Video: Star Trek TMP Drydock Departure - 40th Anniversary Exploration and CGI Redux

December 2019 is the 40th anniversary of Star Trek the Motion Picture,
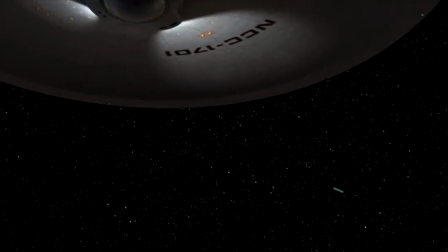[0:14]
and I've chosen to honor the anniversary by kicking off the one-year countdown with
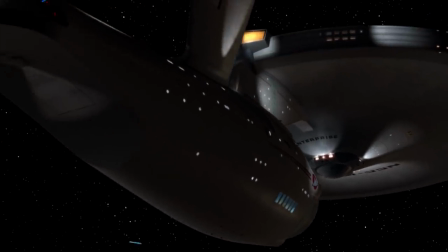[0:20]
a new CGI production of the entire Earth Departure chapter from the original film.
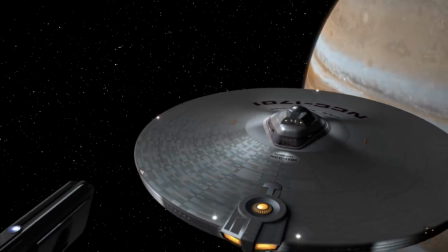[0:26]
So today, I'm going to take you behind the scenes and walk you through the production details.
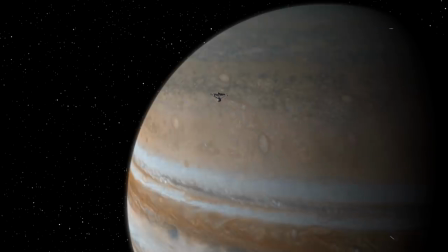[0:31]
We'll end the vlog with over 3 minutes of newly familiar TMP action.
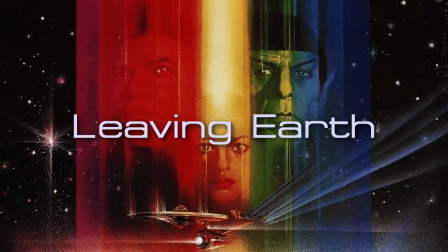[0:51]
The motion picture chapter that I refer to comprises several sequences that were broken down separately for this production.
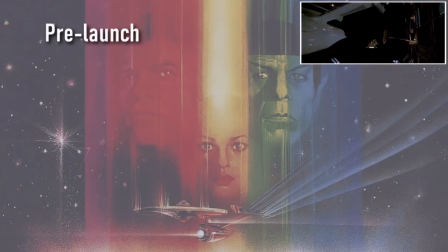[0:59]
It begins with the pre-launch sequence. This is then followed by the power-up sequence.
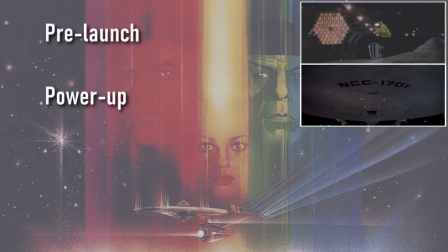[1:08]
If you watched last year's Star Trek II Unity vlogs, then you should have good memory for this part of the movie.
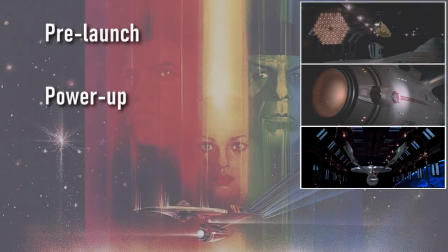[1:15]
The third segment is the actual Drydock departure sequence. For me, this part of the project is the most memorable because it required the most hours to wrap and was associated with some interesting and revealing analyses,
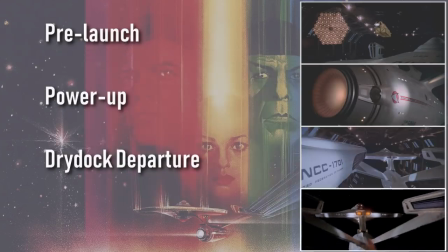[1:29]
which I'll cover later in this vlog. The fourth and final segment of production involved the impulse travel shots. This too is one of the more important parts of the production because considerable editing changes were brought to bear on the finished work.
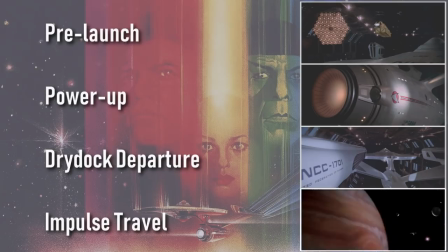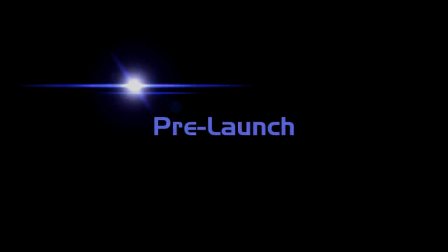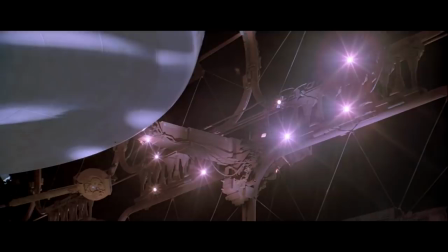[2:00]
Alright, I lied a little bit. This opening sequence also was very important to me.
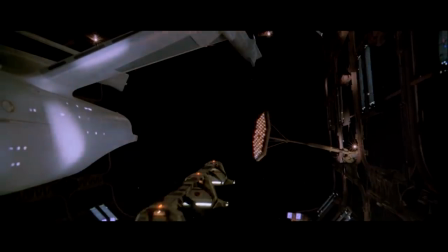[2:06]
Many people are going to watch these shots, either favorably or critically,
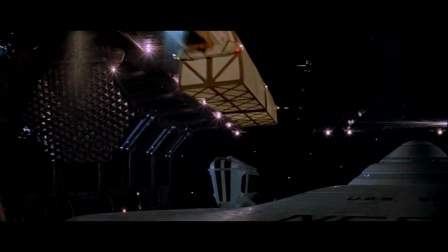[2:10]
completely ignorant of how much work was required just for the first shot of this sequence.
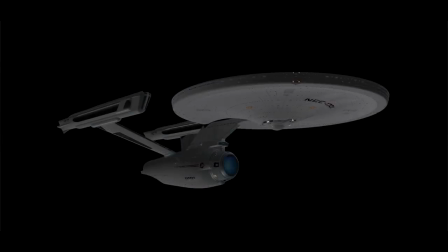[2:16]
You see, the freely available CG models of the Enterprise don't come with detachable panels or interiors.
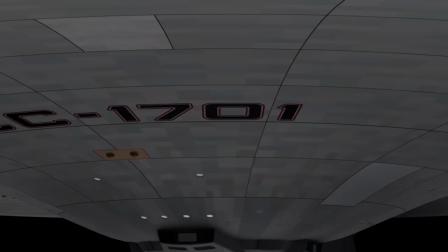[2:23]
I had to learn the digital equivalent of kit bashing.
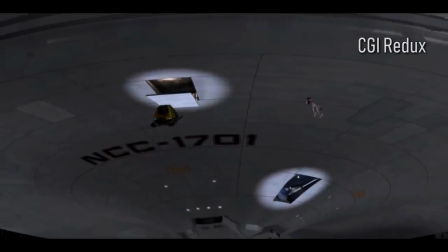[2:28]
I can only describe the results as a miracle of persistence, because when it comes to structural modeling, I'm out of my comfort zone.
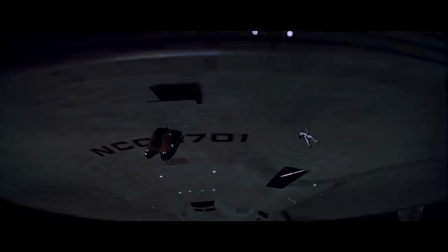[2:37]
The pre-launch sequence is intended to be faithful to the original film,
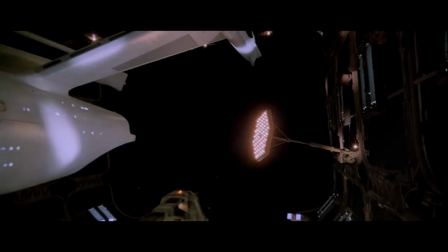[2:42]
but I did identify one area for improvement, shot number 2.
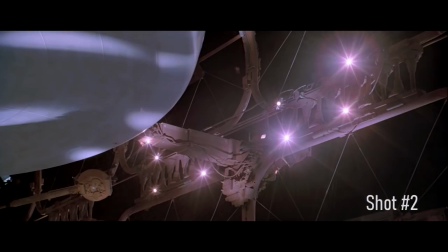[2:47]
The original action is just lights turning off,
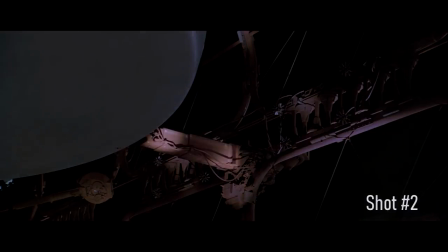[2:50]
but I thought having the gangway retract was a perfectly fitting enhancement for the anniversary. So later, you'll see the gangway blinking and retracting for safe clearance.
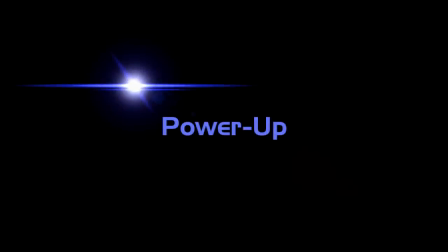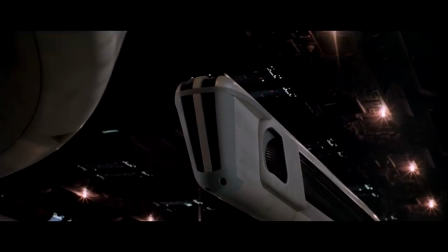[3:07]
This sequence too is meant to be faithful to the original film,
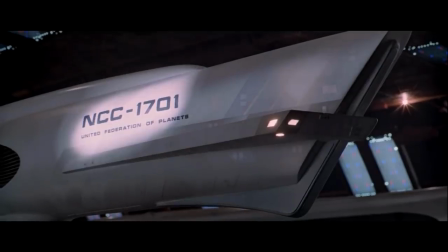[3:10]
so I used the same shot compositions and camera angles to the best of my abilities.
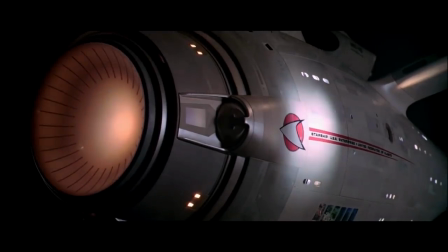[3:16]
I did, however, make a deliberate choice to dial back the depth of field effects.
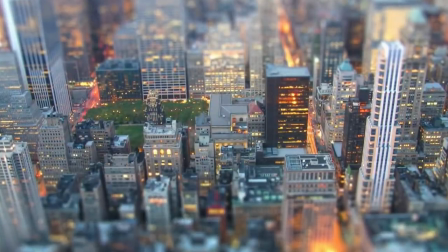[3:22]
Excessive use of DOF can create a sense of miniaturization, and on this point, the original cinematography got it wrong.
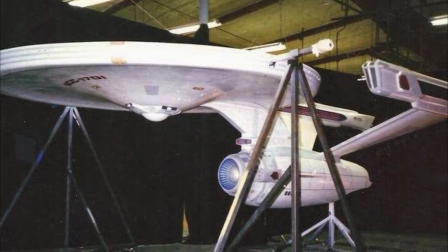[3:31]
Why would you film a large, expensive studio model of a starship only to have it appear like a toy?
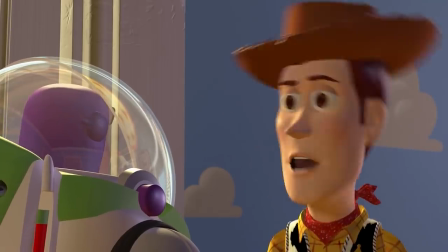[3:38] Toy? T-O-Y, toy!
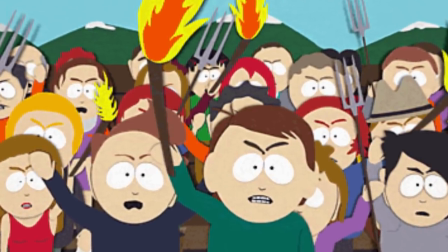[3:41]
And to all you Douglas Trumbull fans who now feel vicariously slated and can't resist to tell me off in the comments, first,
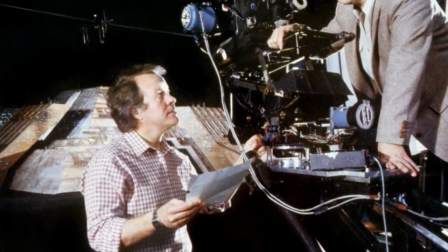[3:49]
I admire and appreciate Trumbull's contribution to motion pictures. Second, I'm never going to be Doug.
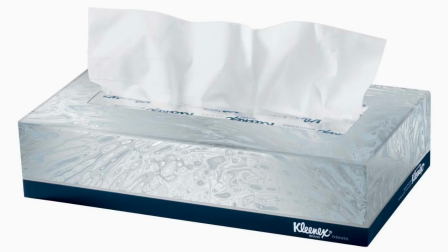[3:55]
And third, there are tissues in the lobby.